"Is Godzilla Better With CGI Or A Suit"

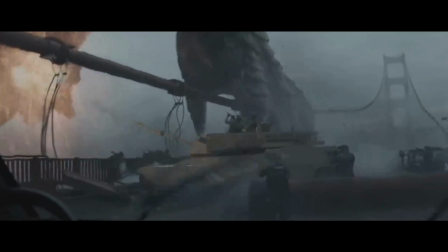246s
CGI also runs the risk of feeling much more fake and artificial.
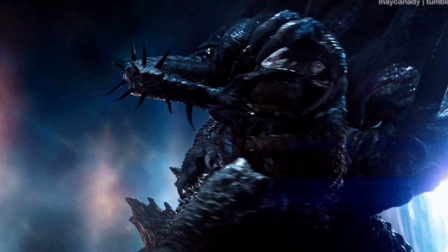251s
When looking at CGI, and even really good CGI,
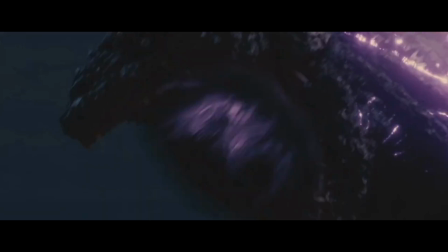255s
there's always this part of you that knows, yeah, this isn't real, and it brings down the movie experience.
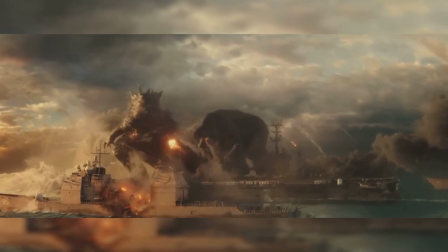261s
Further, unless it's thought out carefully, the physics for CGI can be a bit wonky.
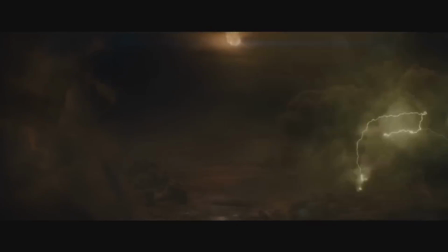267s
Sometimes CGI will clip through things, or you won't feel the real weight of these behemoths clashing in a fight, because at the end of the day, they're not really there.
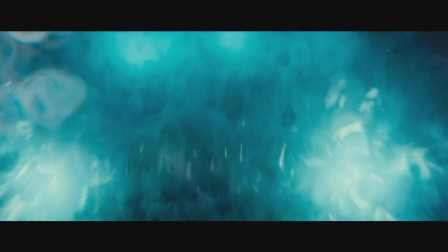276s
Conjointly, CGI has no real room for individualization. With Suitmation, an actor can grow accustomed to the role and improvise.
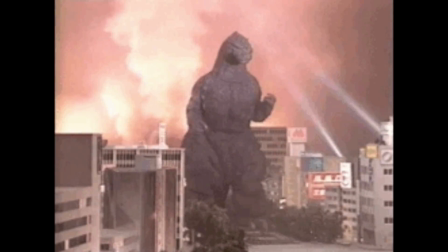285s
They can learn and adapt unique mannerisms that only they would know because of the extensive experience they have playing Godzilla.
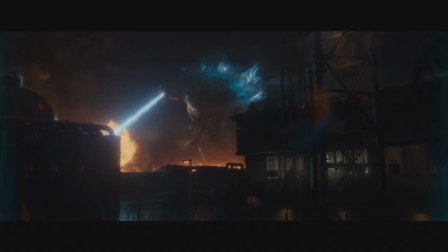292s
With CGI, this can't happen because each frame has to be animated by an individual with a set out plan. For these reasons,
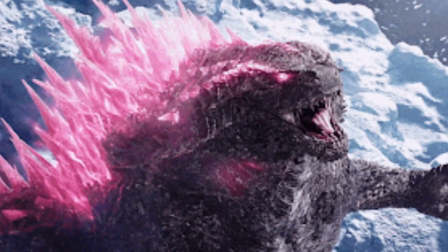300s
a CGI interpretation can be used to a great deal of effectiveness, but it does come with some drawbacks.
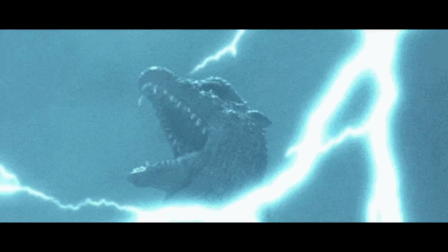306s
Suitmation was the primary interpretation of Godzilla for 50 years, and that is for a good reason.
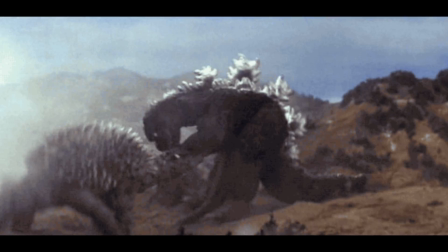312s
First of all, Suitmation is just more tangible and real. Nothing can beat the feeling of seeing meticulously designed suits and sets clashing.
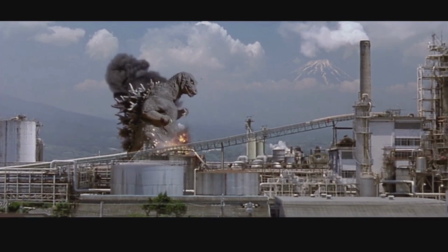320s
Seeing Godzilla destroy cities with Suitmation just has much more of a higher sense of gravitas compared to seeing it all done in CGI.
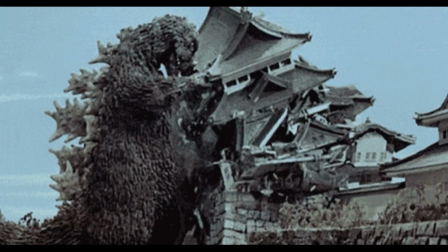327s
Explosion and tumbling buildings just feel much better to watch than animation.
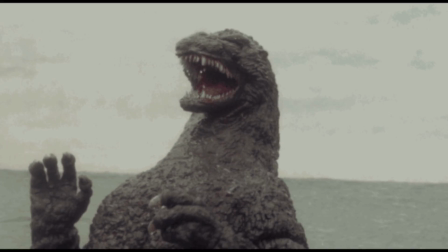333s
Furthermore, Suitmation is much more cost effective. A big reason why Toho used suits early on was to save on cost.
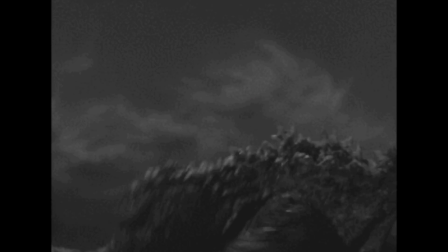340s
Also, big fights are much easier to pull off budget-wise when it is done with suits rather than CGI.
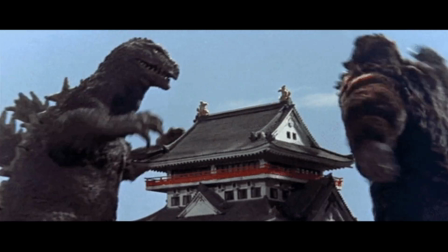348s
Additionally, Suitmation lets the actor leave their own personal stamp on the character.
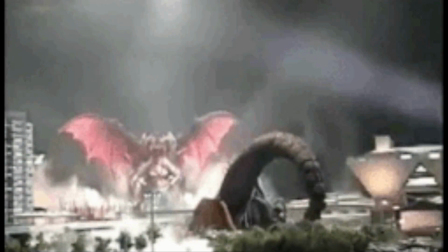353s
In Suitmation, the performer can add unique quirks and mannerisms to the kaiju that personalize him in a way that CGI just can't.
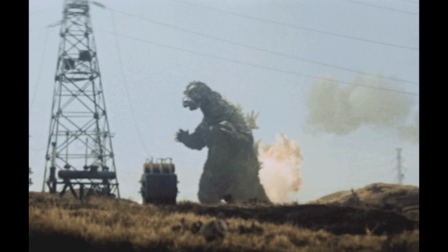360s
What's more, Suitmation ages way better than CGI. When done well, Suitmation will still look good even decades after it's made. Also, it doesn't run into the uncanny valley problem because the suit is practical and actually there.
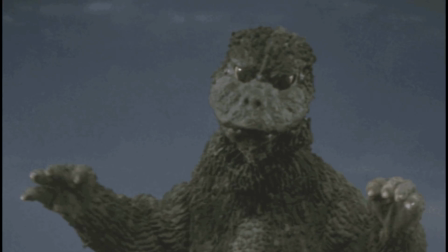375s
This also relates to the nostalgia factor. A lot of older Godzilla films that use Suitmation have a unique charm that evokes a sense of nostalgia.
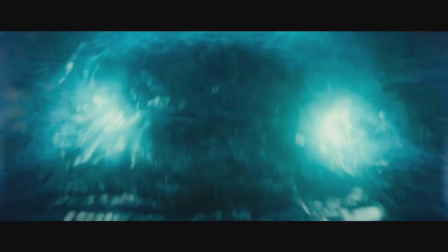383s
Suitmation is also a lot more impressive than CGI. Whilst great CGI is very impressive, compared to stuff like Burning Godzilla, or even,
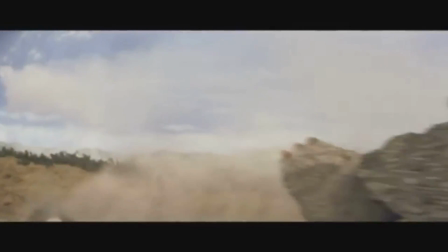392s
as ridiculous as it was, the Gilla Kick, it just leaves you with much more of an awe, wondering how they pulled that off.
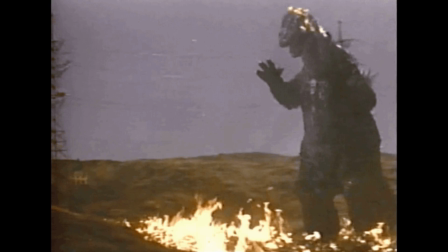400s
Suitmation is great, but just like CGI, it has its drawbacks. One of the most notable ones is for the actor.
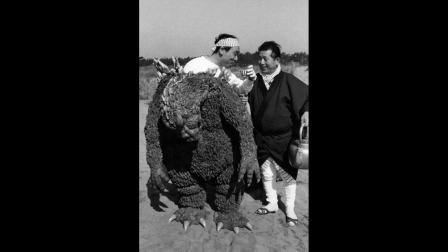407s
Even if it's not as life-threatening to play Godzilla in a suit like it was in the original film,
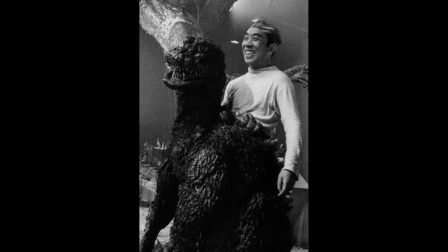413s
it's still a very cumbersome task to walk around this big rubber suit and play the role.
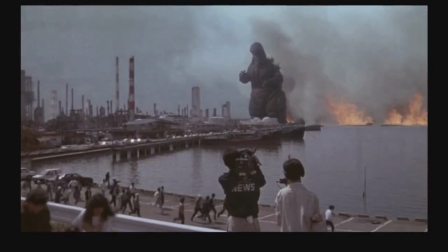419s
Moreover, in Suitmation, Godzilla just has to move a lot slower and his movements are much more limited.
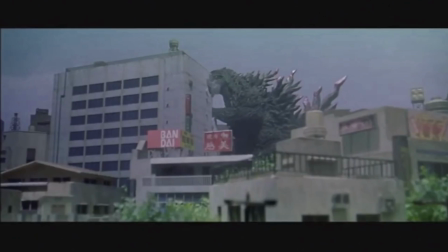426s
Likewise, some movements in monsters just can't be pulled off without looking either unconvincing or ridiculous.
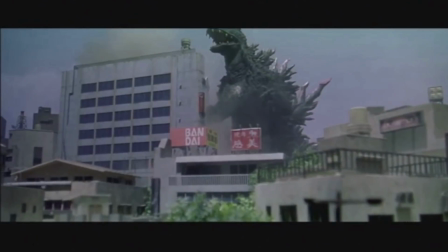432s
Take for example, the Godzilla Kick.
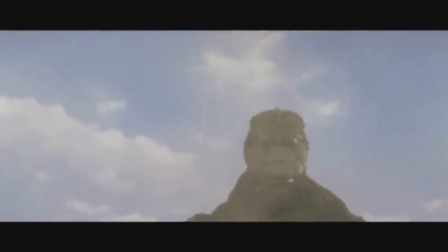434s
If you compare the way it was performed in the 1973 Godzilla vs. Megalon to 2023 Godzilla vs. Megalon,
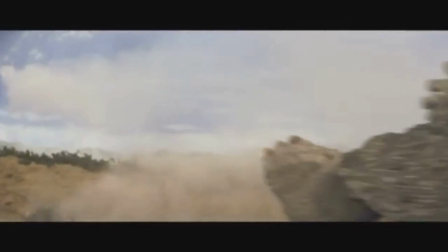442s
the Suitmation limited the creativity of the scene, and because there was a practical suit,
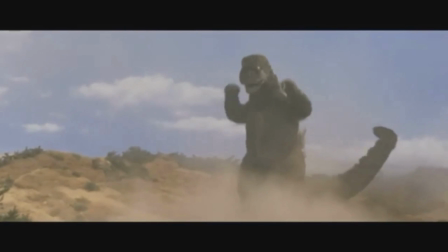448s
kind of put it into an uncanny valley of movement where it's too silly to be taken serious,
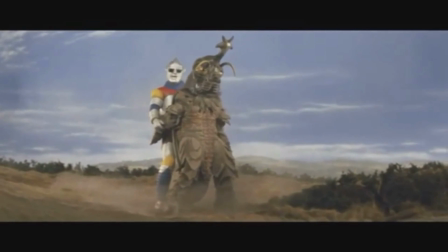452s
but since it looks too real, because it's actually there, doesn't let it be cartoony enough.
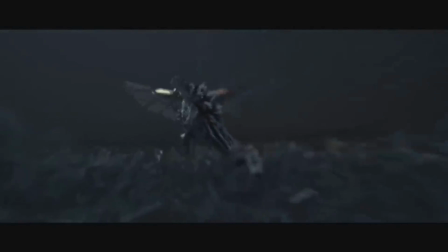458s
However, the 2023 Godzilla vs. Megalon pulled it off because of the dynamic camera work and great CGI,
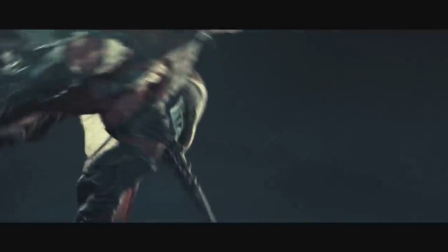465s
which let the artists do what they actually wanted and were not limited to a suit.
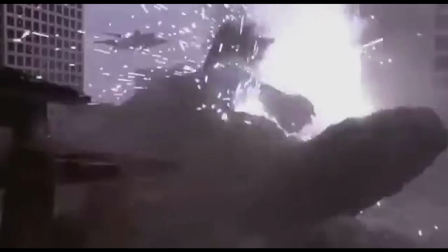471s
Flying monsters are just a lot worse in Suitmation than CGI too. As stated before, Rodan is a great example of this, but even Mothra too.
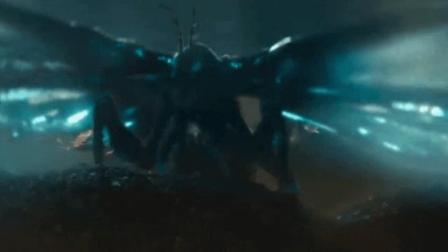480s
Her wings flapping and flying just look way better and more lively compared to a suit because of how much more dynamic it is.
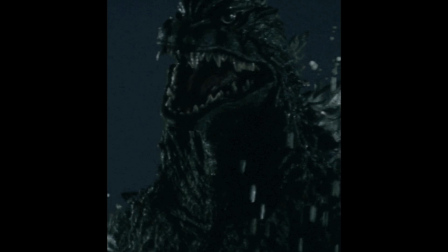486s
Further, Suitmation is much harder to sell for mainstream audiences.
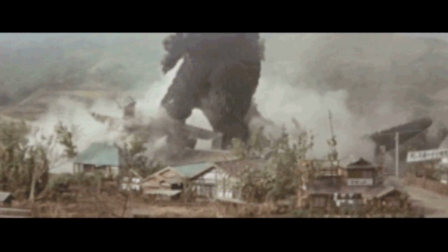491s
Audiences just have a harder time getting invested into a movie with a rubber suit than with a CGI monster.